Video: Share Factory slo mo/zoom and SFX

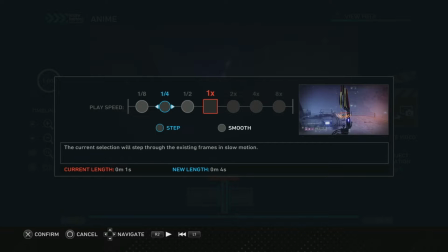[4:08]
So we'll see how that looks. If it's too slow, you can always go back to half speed. And then just highlight the one you want and hit confirm.
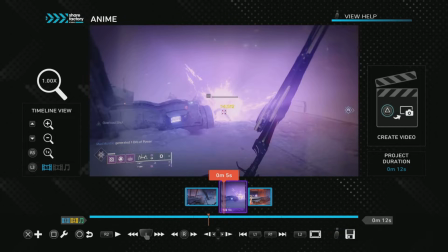[4:19]
And now you've got that longer clip. It'll be purple, showing you that it's slowed down,
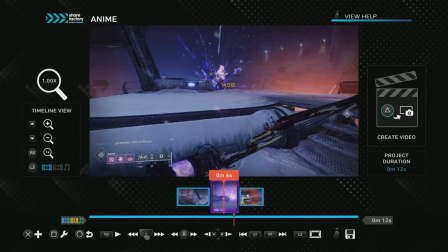[4:29]
and that you have more room in there to work with. So we're at 1/4 speed.
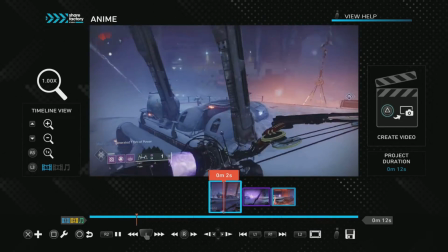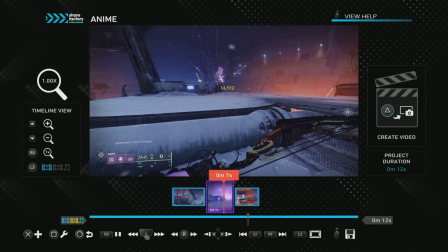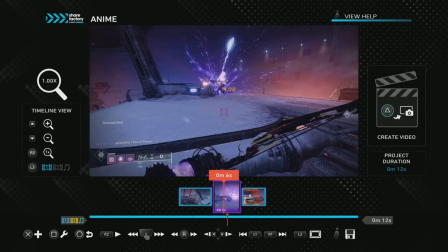[4:43]
Okay, so that's pretty cool. The other thing to keep in mind is that the audio in whatever clip you slow down or speed up is going to react accordingly.
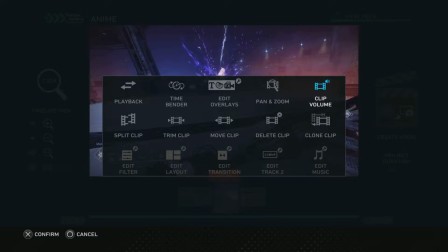[4:52]
So you can also mitigate that a little bit by taking the volume down, because we're going to add a sound effect on top of that. But
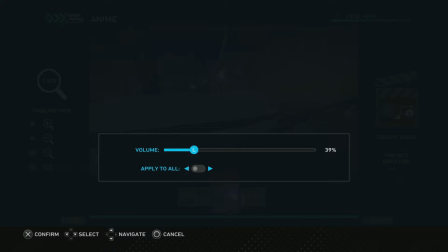[4:59]
you don't want complete silence there because that just sounds weird. So So let's bring that down to about 25%.
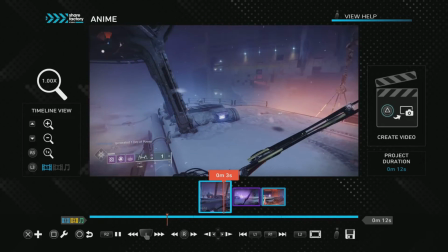[5:09]
And then you can sort of hear.
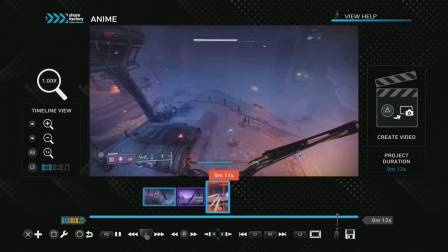[5:14]
So all that really distorted audio is cut down a lot when you just bring the volume down a bit.
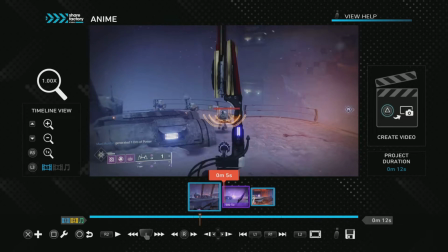[5:23]
So it's slowed down, but I really want to highlight that headshot there.
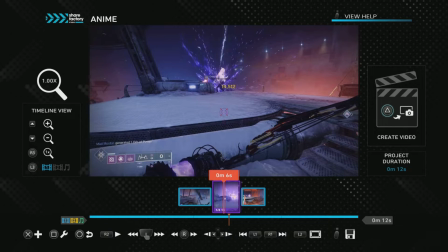[5:30]
So what you can do with that is once you're in the slow motion clip,
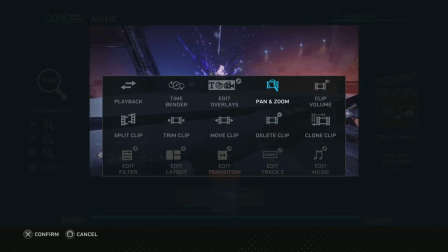[5:36]
go into your toolbar, go over to pan and zoom, and then click on that.
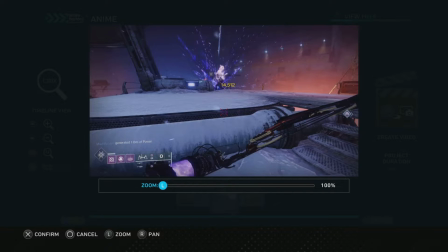[5:41]
Now you're at 100%, that's your normal setting by default, and then you just use your left stick to just bring that in.
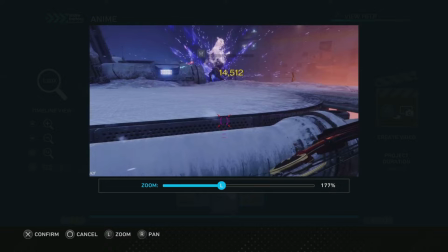[5:49]
And it's going to just zoom in right at the center. It's going to affect the entire clip. So if you want to highlight a smaller piece of an existing clip, just do the same thing as before. Just split out that section that you want and then do your zoom settings on that clip instead.
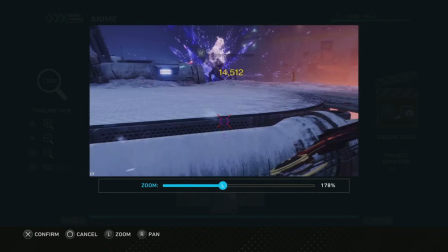[6:08]
But I think if we go like 175 should be good.
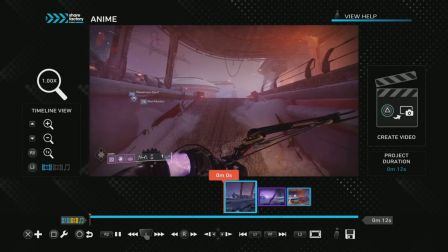[6:17]
And then we'll see how that looks there.
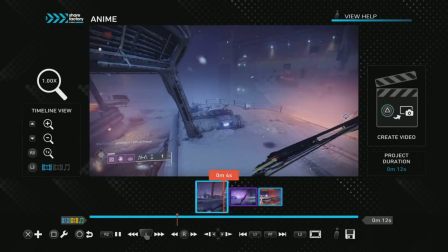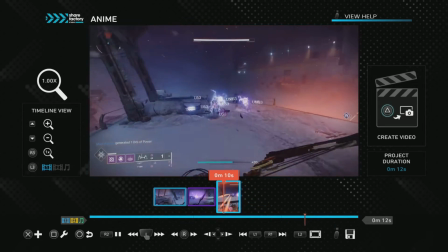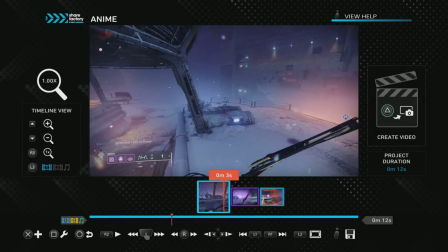[6:31]
Okay, so that highlights another issue there.
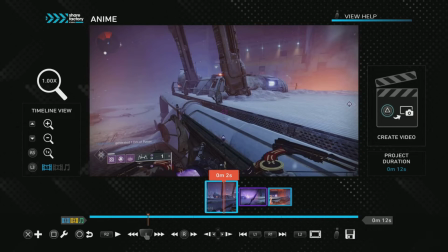[6:33]
When you zoom in, especially when you're going from regular speed to slow motion, it can be kind of jarring.
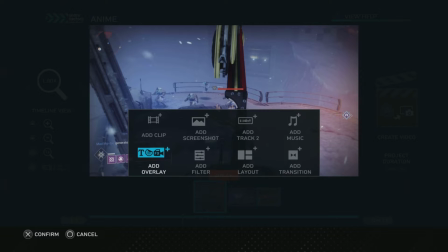[6:42]
So how you soften that up a bit is you go back, you add a transition on either end.
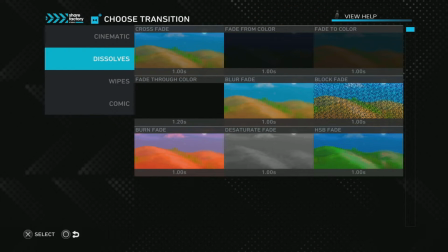[6:49]
So you go to transitions, go to dissolves,
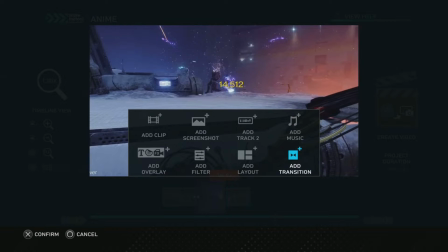[6:53]
we'll crossfade, and then on the other side, do a transition on the way out, crossfade back into regular time.
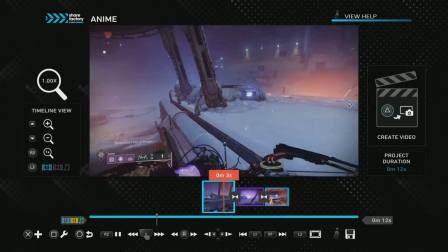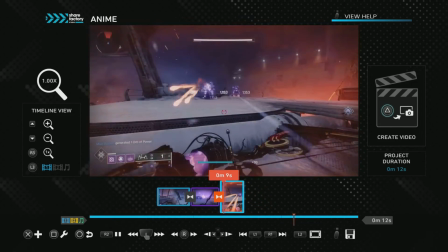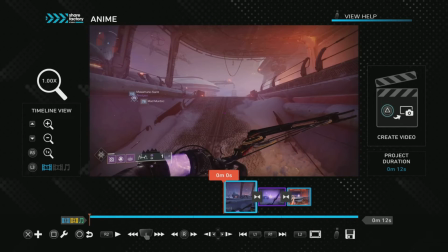[7:14]
Okay, so it's a lot less harsh than just going,
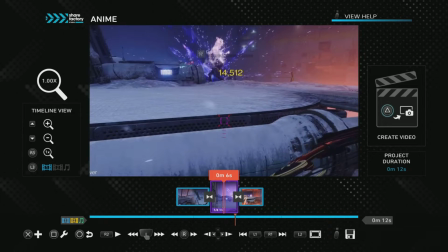[7:22]
from zoomed out to zoomed in and back. So with the volume on the clip down,
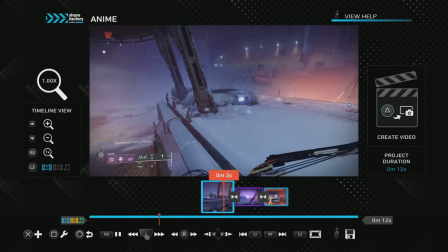[7:32]
the whole point of slowing this down and zooming in is to really emphasize that shot.
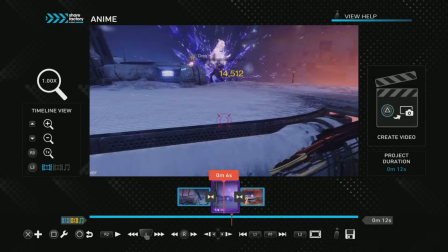[7:39]
So this is where you can add sound effect.
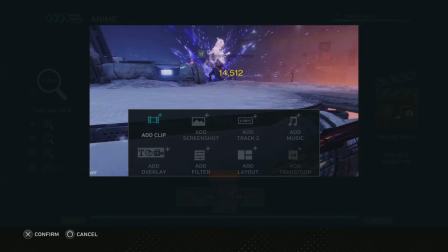[7:43]
And sound effects, so you're going to want to hit X to add, and sound effects live in the overlay section.
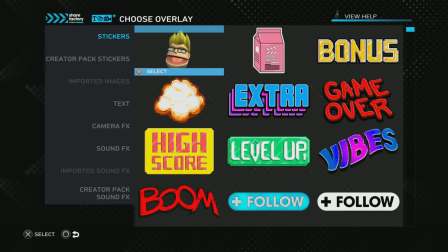[7:50]
So this is where you have the default stickers,
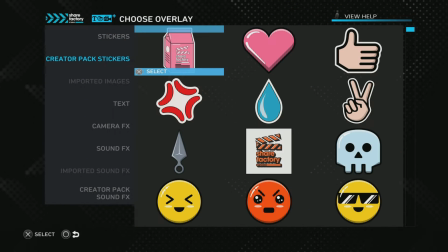[7:56]
and the custom stickers that came with the creator pack,
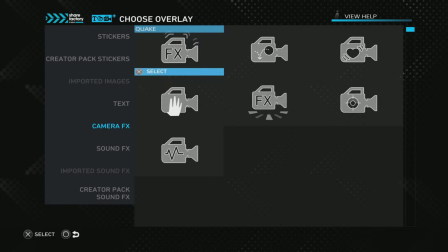[8:01]
your text, your camera effects, and then down here, your sound effects.
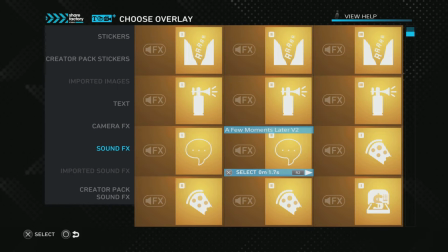[8:07]
This is what comes with. These are your default sound effects, and there's a bunch of them.